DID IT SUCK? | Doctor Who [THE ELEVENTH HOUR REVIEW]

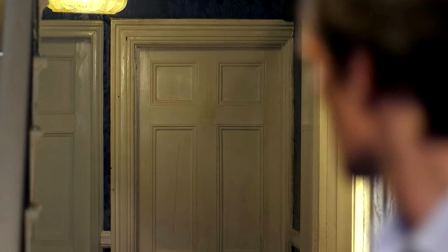(4:05)
What this does is make the viewer look harder for whatever the big eye is looking for.
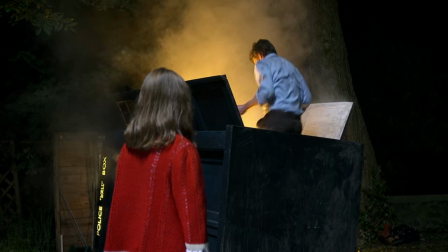(4:11)
Maybe Prisoner Zero has taken refuge in the TARDIS. What if Prisoner Zero is Amy Pond?
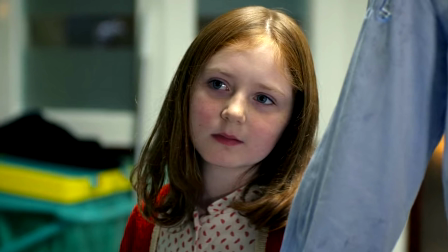(4:16)
Ironically enough, this very quandary would be acknowledged right near the end of the episode.
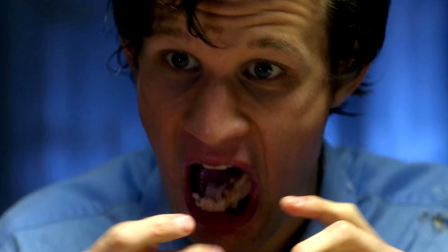(4:21)
All that food throwing and spitting was all in aid to make him stand out from ordinary people,
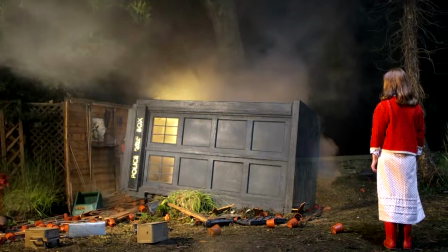(4:27)
and the Back in 5 Minutes music relays the emotion of over a decade of waiting on the part of Amy,
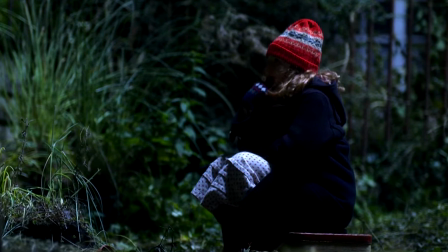(4:34)
a fusion of sadness and wonder and excitement.
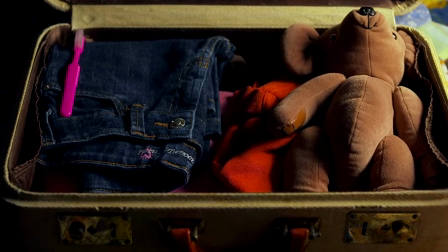(4:37)
Amy packing her suitcase shows an escape from her boring inertia-ridden household being in sight, and then the open door appears.
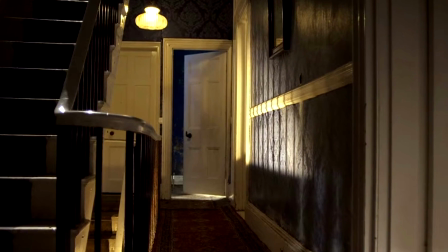(4:46)
It wouldn't indicate much if you weren't paying attention, but this slowly opening door opens other doors in the mind.
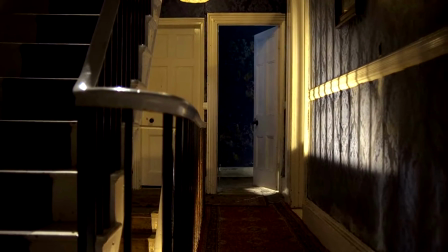(4:53)
Maybe her aunt was here in the house after all. Maybe the escaped prisoner has just made its first move.
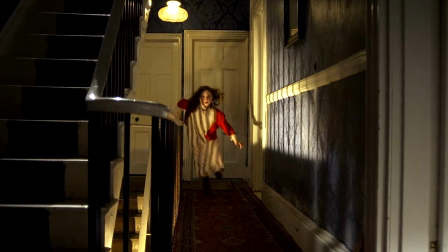(4:59)
They used the Weeping Angels tactic on a door by essentially moving unseen,
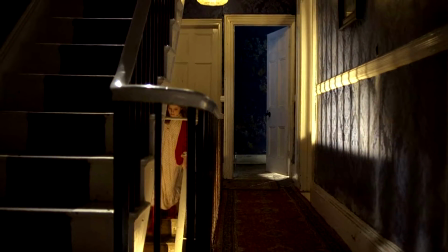(5:05)
but it's more frightening here because we don't know what Prisoner Zero even looks like.
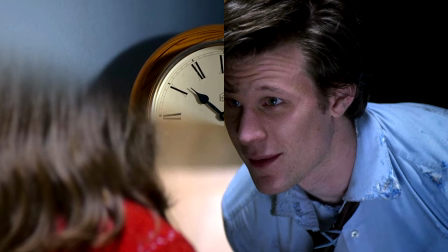(5:10)
All this wrapped up with this shot of a fading clock, reinforcing this belief on behalf of the Doctor that he'd only be gone for 5 minutes.
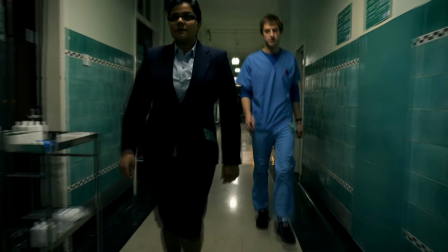(5:19)
Holy Moses, what an opening scene. The next segment of the episode opens with this grisly shot of Rory and Dr. Ramsden.
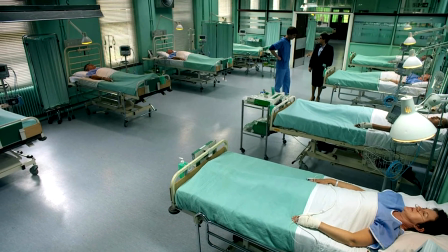(5:27)
All the comatose patients waking up were creepy as heck. Mistaken identities start get throwing around in this sequence.
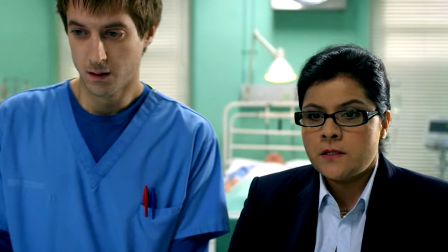(5:34)
You firstly have Rory believing that the patients are calling out for a doctor, though we know they mean the Doctor,
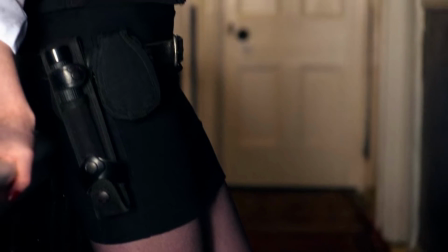(5:40)
and Amy is also seen dressed up as a police officer and putting on an English accent,
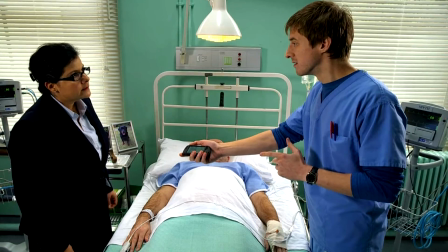(5:45)
another disguise we can see right through. Treating the audience in this way is so enjoyable.
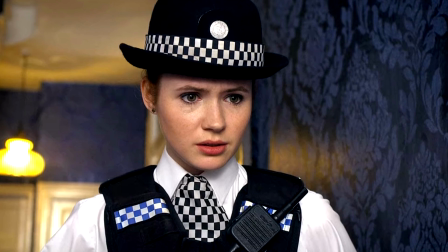(5:51)
It's a we know something you don't know kind of thing. Though I'm a little confused, when they count the rooms on this floor, the Doctor says that they are 6.
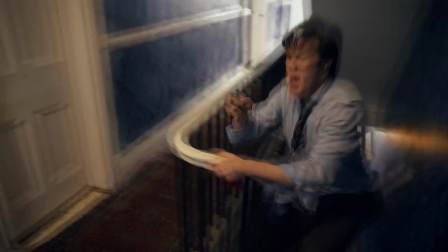(5:58)
I'm not sure if he just can't do simple maths, but I think there might have been a little cock-up on the set design here.
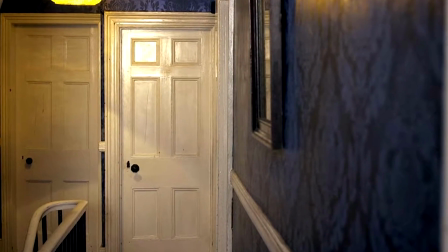(6:05)
If this was the case though, you'd think they'd just change it on the day to count the rooms, it will change your life.
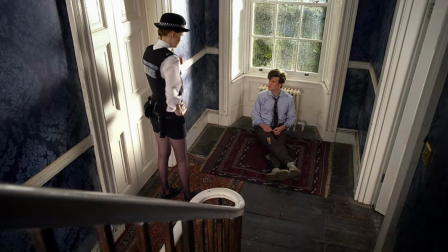(6:10) 4. 1, 2, 3, 4. 5.
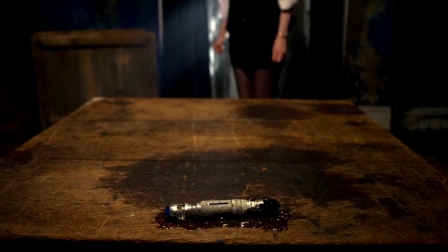(6:13)
Once Amy goes into that room though, did Prisoner Zero swallow and regurgitate the sonic screwdriver?
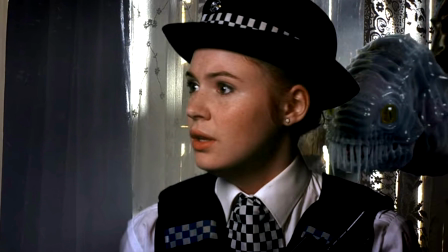(6:21)
Admittedly, the CGI green screen effects haven't aged well, but the way the monster follows the back of Amy's neck was amazingly creepy.
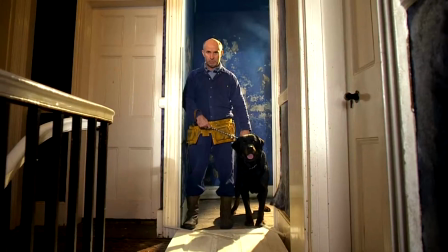(6:29)
Then a barking man breaks down the door. So much is happening.
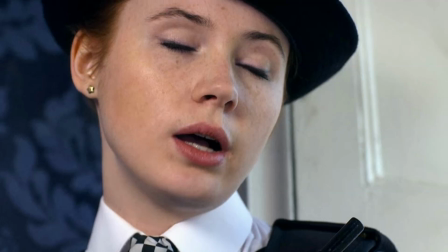(6:34)
Just look at that synchronized barking. Holy crap.
I'm a kissogram. I think I'm in love again.
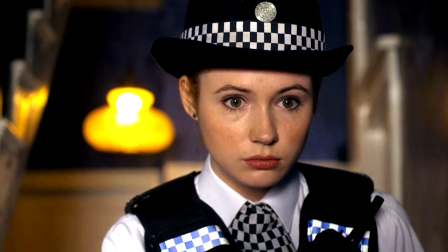(6:40) Love again.
I'd hardly call this admirable work, but it's far more interesting than her being a temp or a shop girl.
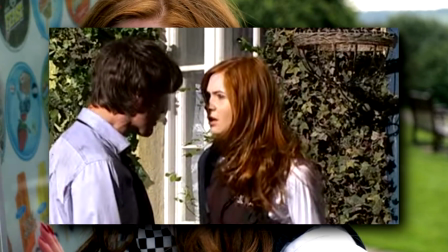(6:47)
I'm glad that I didn't pity her, besides the Doctor leaving her alone for 12 years, but I appreciated how she actually had a life of her own.
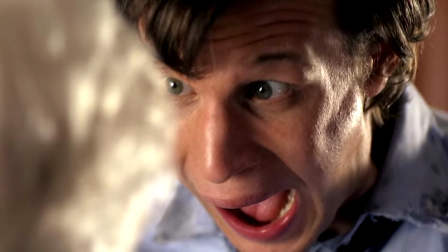(6:55)
We got more cracking lines thrown back and forth here too.
12 years and 4 psychiatrists.
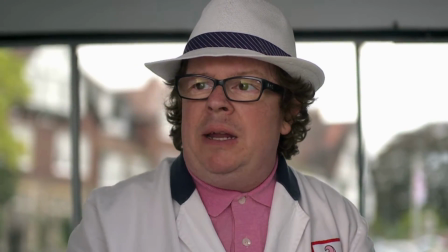(7:00) Why are you playing that? It's supposed to be Claire de Lune. Hello. Sorry to burst in.
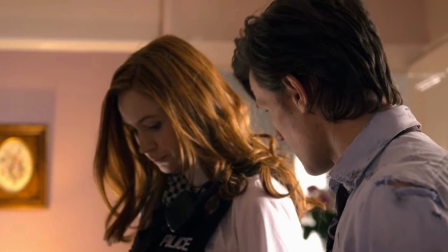(7:05) We're doing a special on television faults in this area. Also crimes. Amelia Pond.
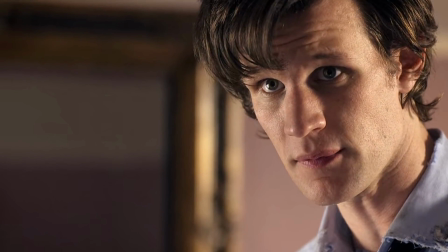(7:10) That was a great name. Bit fairy tale.
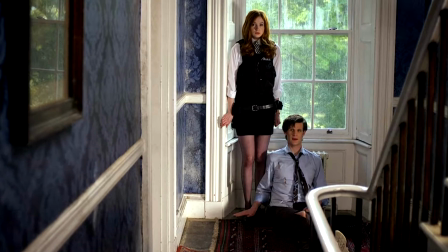(7:17)
Giving the impression that these two weirdos, and thoroughly unique ones at that, are going to make a great combination.
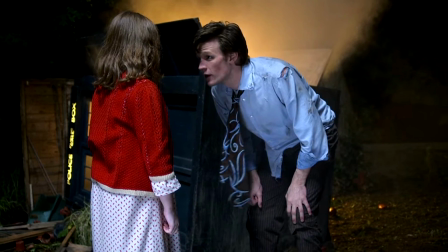(7:24)
Amy created a story about an individual everybody in her town believes to be imaginary.
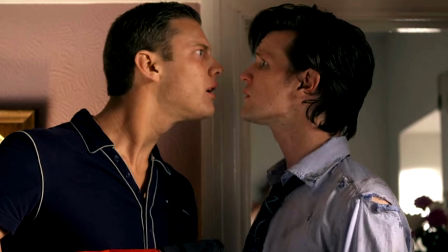(7:29)
Everyone recognizes the Doctor because Amy kept him alive in her drawings.
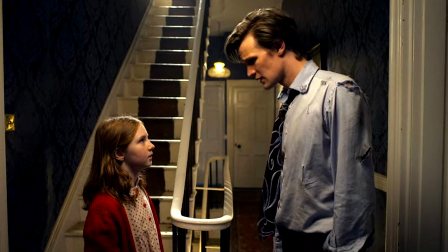(7:33)
I think Moffat was trying to address childhood trauma as a result of absent parents.
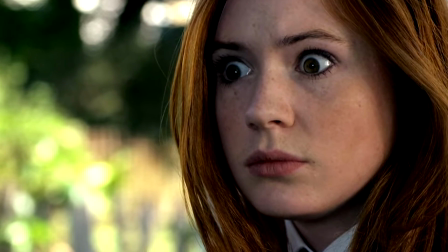(7:39)
Amy's strangeness can be attributed to one event that happened 12 years ago and has made her the woman she is today.
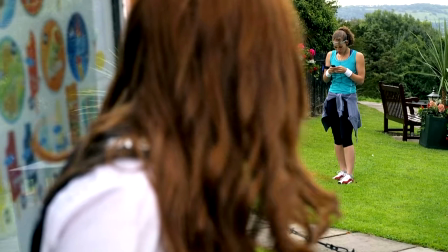(7:46)
In the background, the repeating mantra of Prisoner Zero is heard on every audio device.
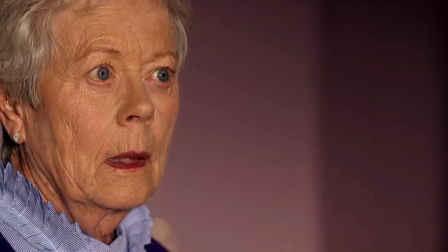(7:51)
Oddly, nobody seems to be alarmed because the Doctor is drawing everybody's attention instead.
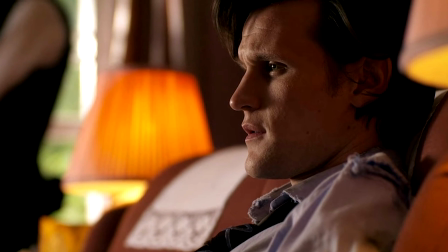(7:56)
This proved rather humorous as it seemed like the Doctor was the only one concerned about the Earth being incinerated.
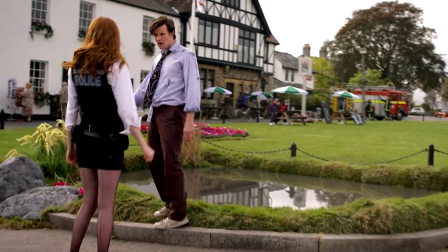(8:02)
We then had a very 2010 scene in the centre of Ledworth, a fictional village from which our characters can see the sun going out.